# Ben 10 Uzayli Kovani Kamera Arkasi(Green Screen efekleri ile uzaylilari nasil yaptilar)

One of the challenges with doing computer-generated characters in a real scene is the integration of that character into the scene. So what you want to do is you want to find ways for that creature or that character to affect its environment in a real way to get the reality of it. Taking a character such as Humungosaur, who doesn't exist in reality, and integrate him into a shot presents some challenges.
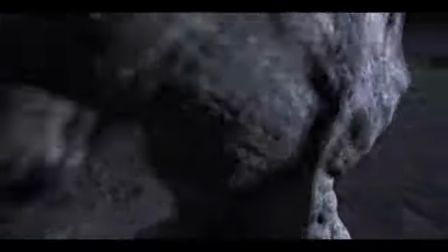Humungosaur was this big, hulkish character that was jumping around and kicking up dirt, and he had to obviously blend into the live-action plates that were shot. So that was really precise, meticulous work that, you know, we had to basically really integrate him well. We had to integrate these live-action elements. All the little details like dust puffs and spray on the pavement,
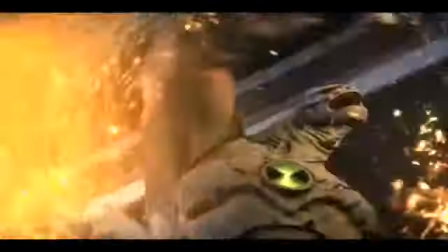reflections in puddles, all those things combine to create an effect that looks realistic. In order for us to integrate Humungosaur consistently throughout the sequence, we have to get color-corrected plates as sort of a base to start with. That's sort of our foundation. I was responsible for building the initial shading setup for Humungosaur,
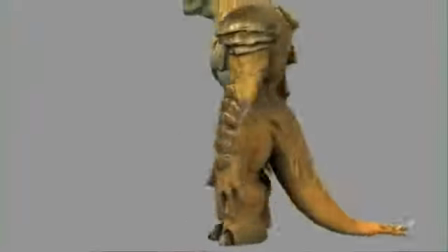which is how he reacts to light, the look of his skin, his eyes, his teeth.
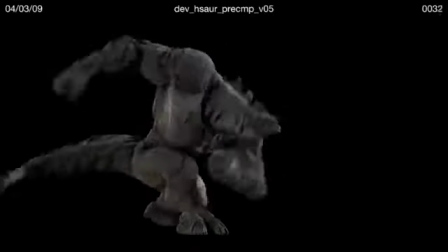That was something we worked really closely with Alex and Evan on to make him look real gnarled, real gritty.
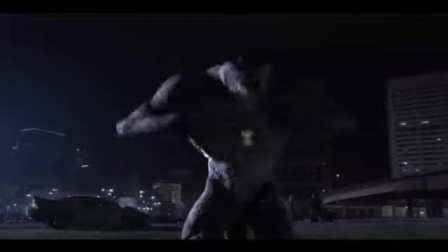One of the things that we did on the show was not have things really in light.
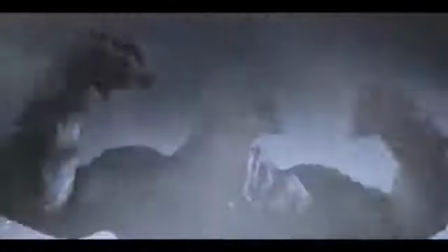We didn't always have to see him really clearly. Sometimes by having him just kind of in shadow and really high contrast, it really made it much more menacing and much more interesting.
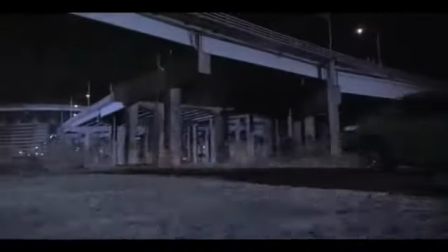Environmental things, kind of like the dust, the footfalls. He does kick up some dust as he's moving around. All these things that you can add to the actual 3D character help integrate him into the shot. We knew that there was going to need to be a lot of interaction between Humungosaur and the environment. And so early on, as we were bidding this show, we're looking at how many different CG elements we were going to have to create. And they were numerous.
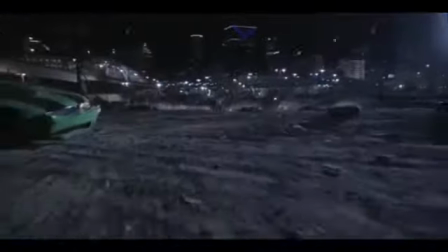It was going to have to be foot stomps, trails coming off of moving spiked wheels, explosions, different elements.
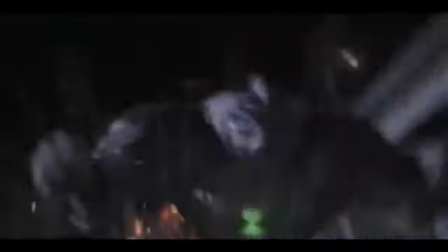And it really becomes labor intensive for the 3D department to be doing all of this work. And one great solution to this problem is to actually shoot some of these elements practically, because nothing looks more real than practical, real elements. We all decided to kind of guerrilla style go down and shoot our own smoke effects and dust effects.
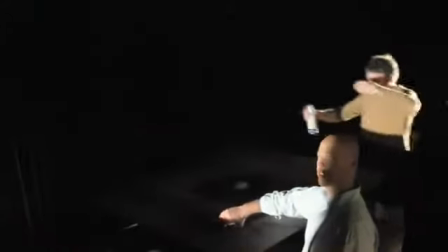3 of us went down there with an HD camera, and we had collected some gravel that morning in a big bucket, and we brought in some bags of flour.
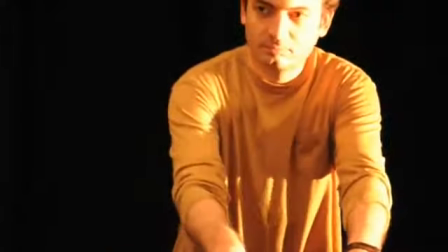Very, very low tech. We did puffs of flour and dirt, dust.
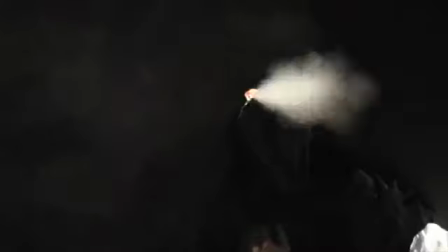We did some canned smoke. And just creating these different smoke puffs and explosion elements, falling rocks, dirt, and stuff like that, so that later we would be able to key these elements off of the black background, put them into the plates, and make the shot that much more exciting and integrated. We used it to create impact points on the ground,
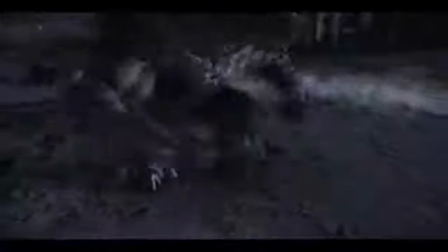to integrate swarms into the ground with swirls of dust and things like that.
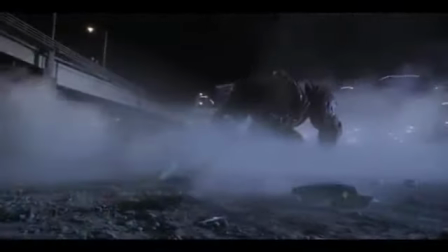We were able to shoot really effective live-action elements for a lot of those effects, which saved a lot of time. It was pretty involved. There were a lot of elements that had to be composited into those shots.
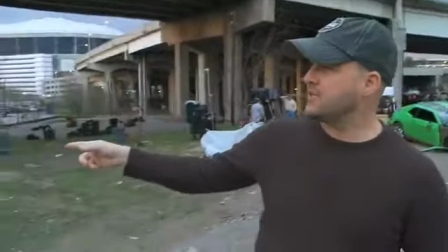So what we've done here, as you can see, the effects team is rigging this piece of wall.
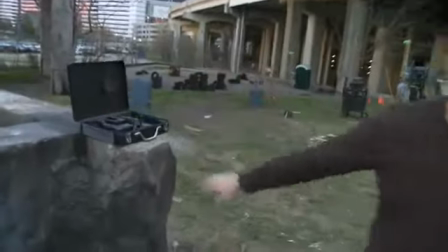This bit of concrete here was originally here. This piece of wall is styrofoam.
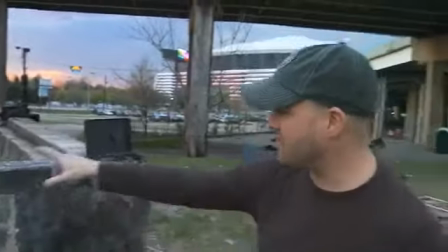So we've actually added this little return, and then what we've done is we've added this piece that's breakaway.
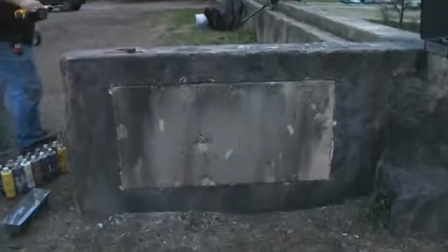Where you see those tape marks, there's pyrotechnic charges that'll blow out pieces of the wall, and it'll look like something's hit the wall.
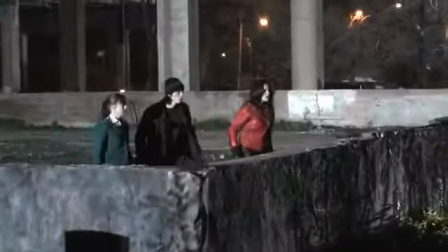You see Humungosaur?